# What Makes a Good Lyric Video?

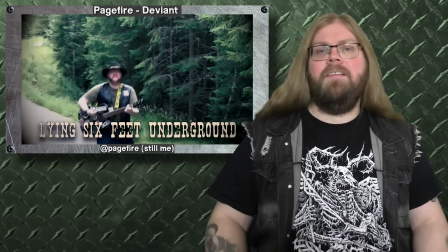[16:24]
But some of my live action stuff like Deviant, that's more of a bright yellow,
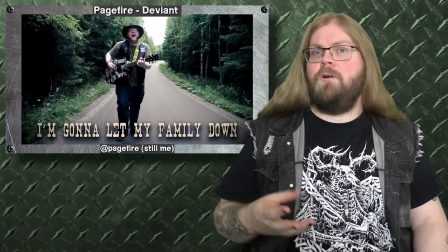[16:29]
egg white-ish text, but it also fits more with the color grading of the video. Hot take over. And finally, you want to make sure that the text moves in a predictable and consistent pattern. This will also allow the readers to easily digest the words at the pace presented.
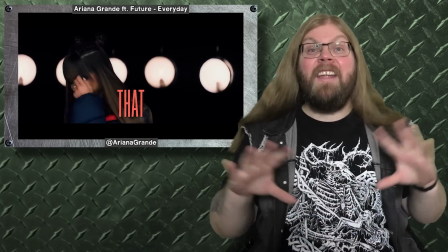[16:43]
Like with the Ariana Grande song, the text is 99% consistent at the bottom of the screen.
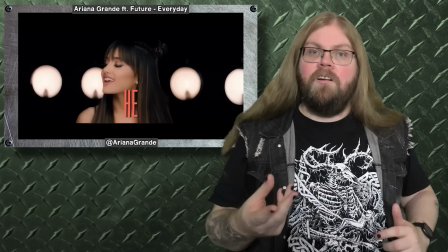[16:49]
And each word shows up right as it's being said in the song. At least until the bottom's filled up, and at that point it will start again.
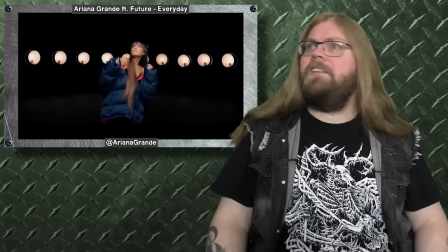[16:56]
Almost the typewriter style.
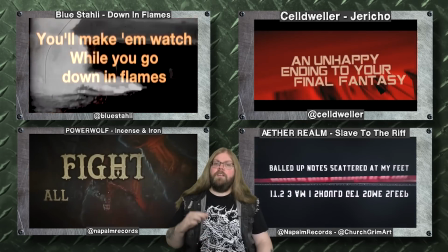[16:58]
A lot of lyric videos go for center alignment, which works well, but you also need to keep in mind how you will juxtapose the art and the background asset with your text. And also, be careful with how much animation you use.
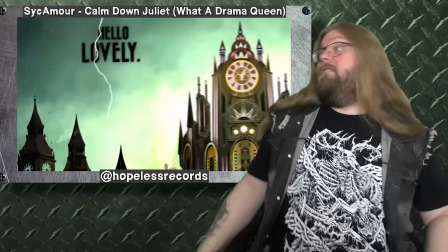[17:10]
One awful example is Calm Down Juliet by Sycamore, which oh fuck, stop shaking so much!
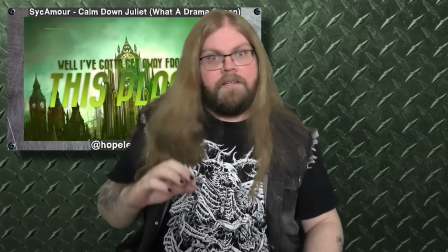[17:18]
You definitely don't want people to look at your text like they just got off the spinning teacup ride. If you want to add shakes, keep them subtle and center aligned with the text. And what's next? Well, the limits are those of your imagination.
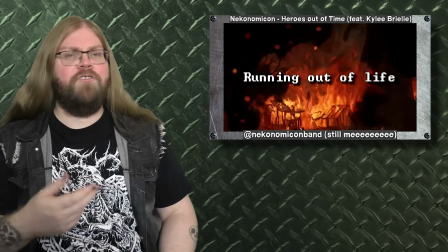[17:31]
If you only have 1 or 2 art assets, then there are plenty of ways you can crop and juxtapose them in a way to make the video feel alive.
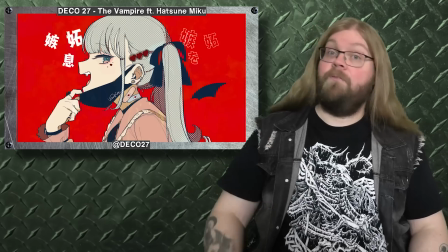[17:38]
Take for example the lyric video for Vampire by Deco27.
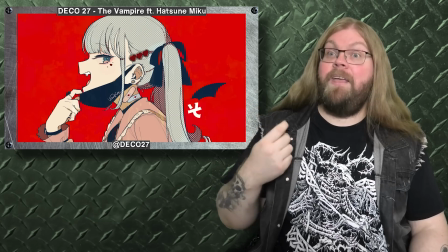[17:42]
It's literally just a single artwork, yet the text is animated in a very interesting way that just makes the whole thing feel alive. You now have a lyric video. Great! Make sure that before you ship it off, you run it off to some people to make sure that it looks good. But also, accessible. If people with limited vision and delayed processing can understand the words on screen, great, it's a success. But also, if you're someone that makes constant spelling errors, it helps having someone look at the video to catch those flaws.
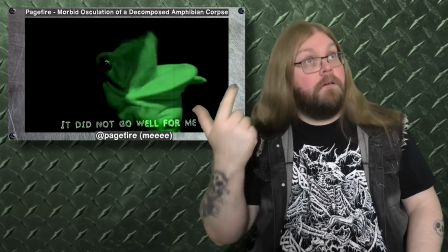[18:15]
It's easy to get numb when you're staring at the same scene over and over and over and over again, so ask for help. Because you don't want your lyric video to ship off, and the most common comment to get is people pointing out your great spelling and grammar error.
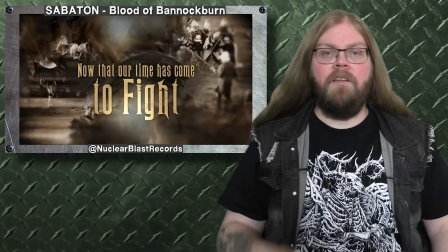[18:30]
The one that bothers my partner the most is the lyric video for Blood of Bannockburn by Sabaton.
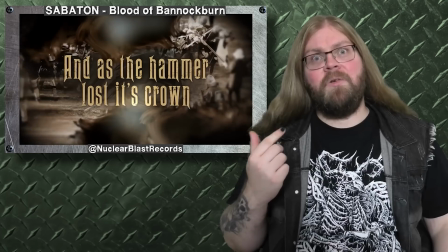[18:35]
Where the lyric "as the hammer lost its crown" uses the wrong it's. Like when we're talking about possessive form of words, like 99% of the time you're gonna use an apostrophe. But it's not when the word it is possessive. This may seem tangential, but this is something that keeps my partner up at night.
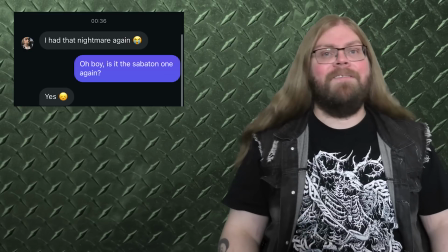[18:52]
This grammatical error has haunted their dreams 4 times a week in a row, and I've heard no end of it.
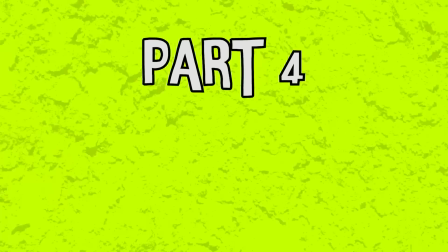[18:58]
Fix your spelling error, Sabaton! Part 4. Making the lyric video to Skater Boy 2. We now have a theory, so it's time for me to take that into practice and make my own lyric video.
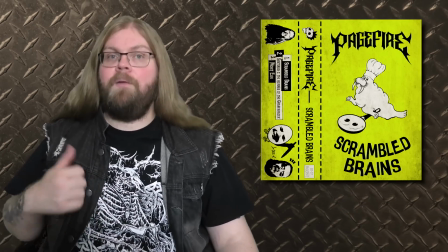[19:10]
I'm gonna use a song from my Eggpunk EP to demonstrate this.
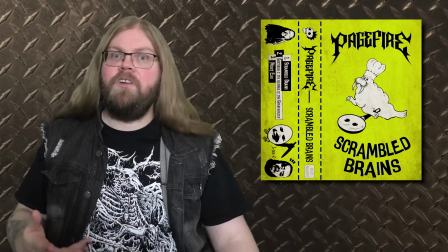[19:13]
Since it's a song in a DIY genre, it should demonstrate that you don't need a whole lot to make a lyric video of your own.
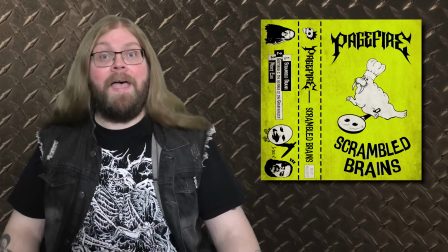[19:19]
The song we'll be using is about a guy who travels back in time to kill the inventor of the skateboards.
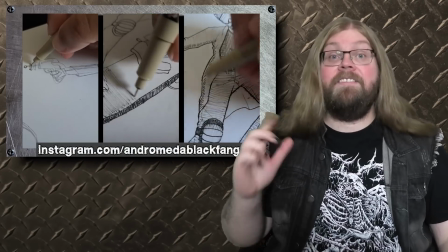[19:25]
Or was it roller skates? I kind of forgot. My partner will create a singular illustrations for this that I will be using to crop and animate in interesting ways.
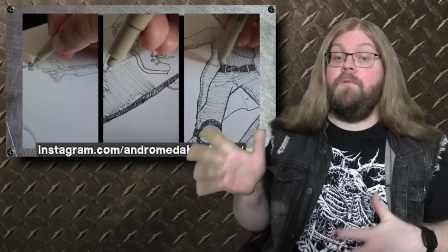[19:33]
So this singular artwork will be used as the focus of the lyric video. So what are we waiting for?
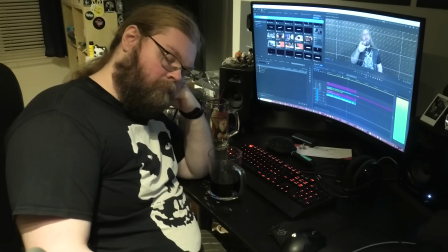[19:38]
Let's make a lyric video! Hey, Andri! Yes, you, the one editing this. Make the lyric video. Now. Yes!
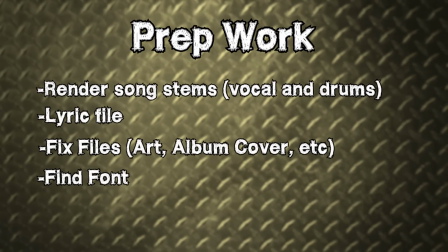[19:45]
The first thing you want to do before you open up a project is to do a bit of prep work. The first thing you need is of course an instrumental of the song with no vocals.
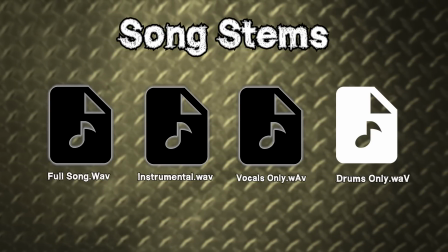[19:55]
Then a render of just a drum track. And then a render of just the vocals.
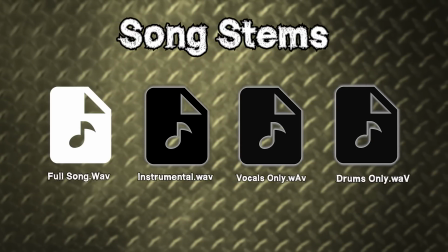[20:01]
And of course the full song itself for the final render.
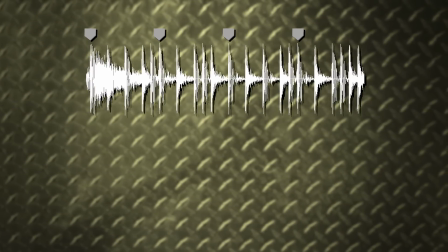[20:06]
The reason you want to do this is so we can add rhythm markers with the drum hits, and having just the vocals makes it easier to sync up the words.
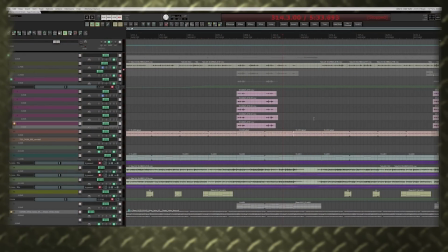[20:13]
If you don't have access to those song files or project files, then you need to ask whoever has it to fix those renders.
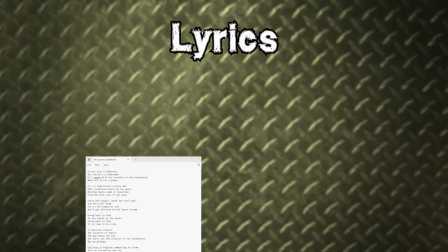[20:19]
Second step is to have the lyrics ready. Simply have them in a text document or on your browser.
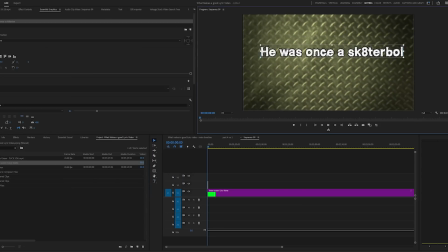[20:24]
That way you can easily copy-paste the lyrics into the video project. And next you want to prep the files you're gonna use in the lyric video.